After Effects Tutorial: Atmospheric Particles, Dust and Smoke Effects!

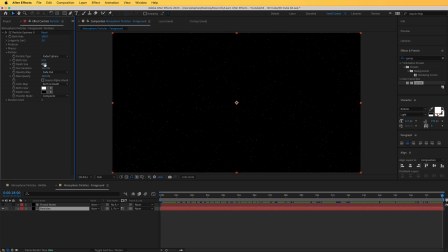Let's go first to the particle look in here, and that size, I'm going to change that to 0.2. Great. So now you can see the particles larger in there.
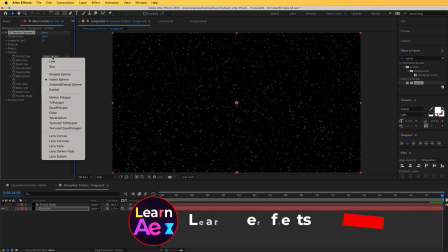I'm going to change the particle type from faded sphere to lens concave, just like that.
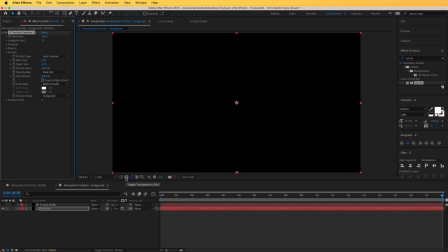Everything disappears in here, but if we click on this little icon here, toggle transparency grid, we can see that they are actually there, but they are completely black.
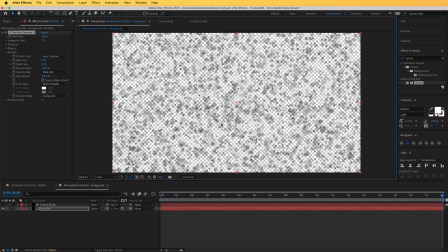So to lift a little bit that dark color, we can bring in a curves effect from here. So type in curves in here and drag and drop a curves effect on that layer.
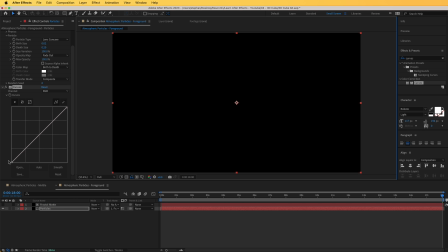And I can toggle this back off in here and I'm going to lift the dark part from here. So from the left part and lift that up just like that. And we can see now the particles. Now the foreground particles of course would be larger. That's why we have increased their size in here.
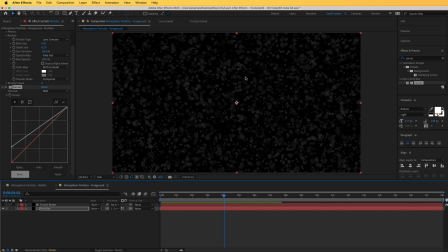And there would be less of them since they would be closer to us. So we're going to decrease the birth rate to around 20. We can increase the birth size to like 0.05 maybe.
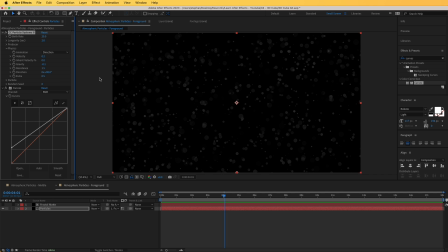Great, so now we are going to increase a little bit the velocity of this since foreground particles would move faster since they are closer to us. So let's increase that to 1 and see how that looks. Great, that looks good.
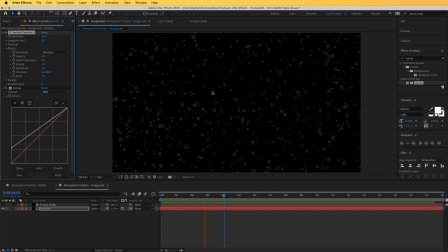And of course we might need to decrease the amount of these further. So something like 5 for instance. And I think this looks great. So let's leave it how it like it is, and then we can tweak it when we combine it with our footage. So now let's move to the background particles.
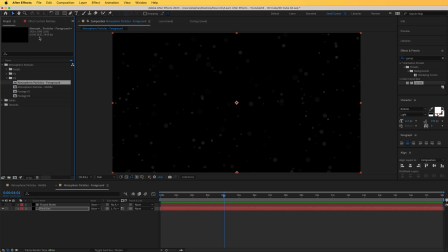This is going to be very simple. I'm going to duplicate the middle particles once again, Control D on your keyboard, and let's rename them to background.
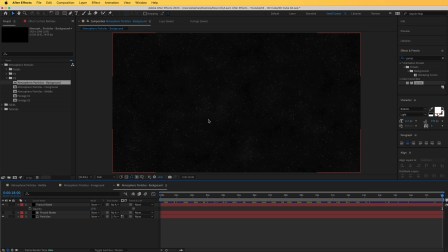And if we enter in here, the background particles need to be much smaller and more numerous since we can see them all. So let's go to particles in here. I'm going to leave everything as it is other than this. Go to effect controls and I'm going to go to particle and I'm going to
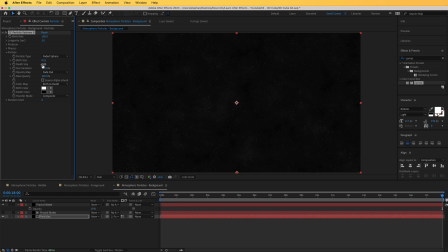do a 0.01 bird size and maybe 0.02 that size. So now we can barely see them, but we can increase the birth rate quite a bit in here. And if we have a look at this, we can see that we have very nice subtle effect of particles in here that look like a mist.
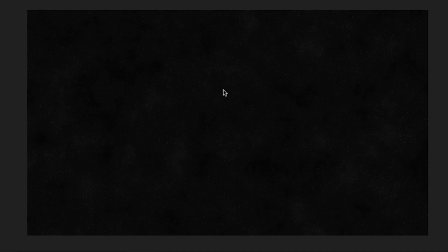So now let's start combining these with our footage. So let's go to project.
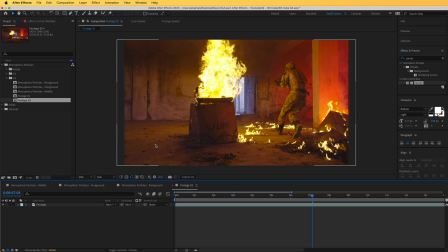I'm going to go to my footage composition in here. I have this great footage in here and I'm simply going to drag and drop them right over here.
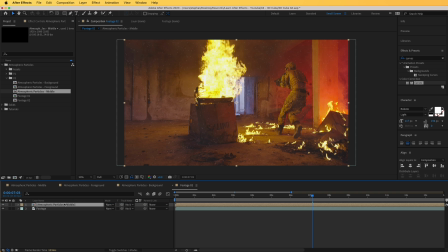So let's start from the middle. And there we go, it fits right away.
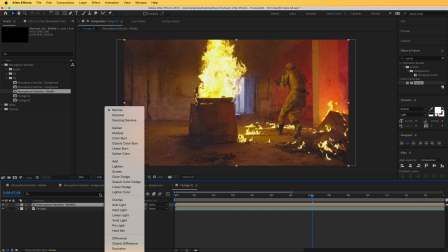If you want, you can change it to screen, the transfer mode.
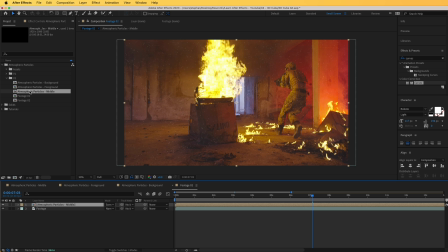So let's change that to screen. Perfect. And let's go to the foreground and drop that in as well. And change that to screen. And the background and change it to screen as well.
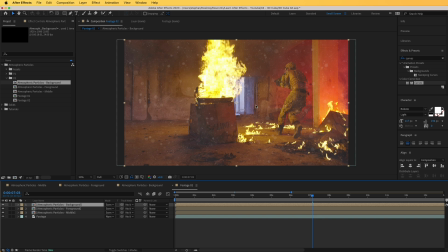And of course, the foreground is quite intense in here. So we're going to reduce the opacity of that. Hit T on your keyboard and reduce that to around 30%.
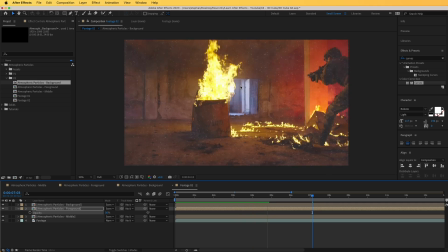And wonderful, this looks very nice. Of course, right now it is maybe a little bit too visible, the whole effect.
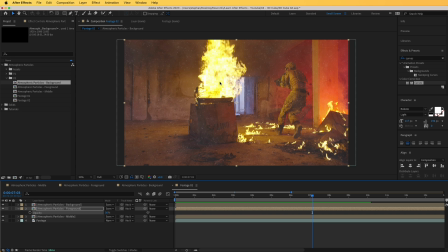What we can do to integrate it a little bit better is recolor this to match our scene. To do that, I'm going to go to my particles in here and let's go to the effects and presets, bring in a tint effect in here and drag and drop it right over there.
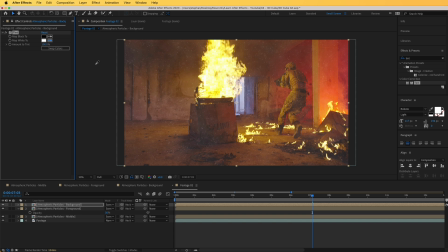And for map white, I'm going to select a color from the screen right over here.
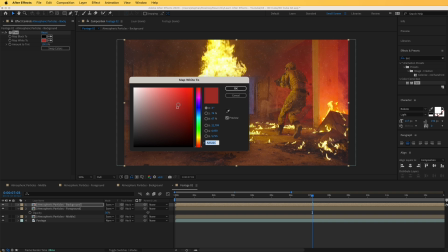And let's make it a little bit brighter, just like that. Perfect.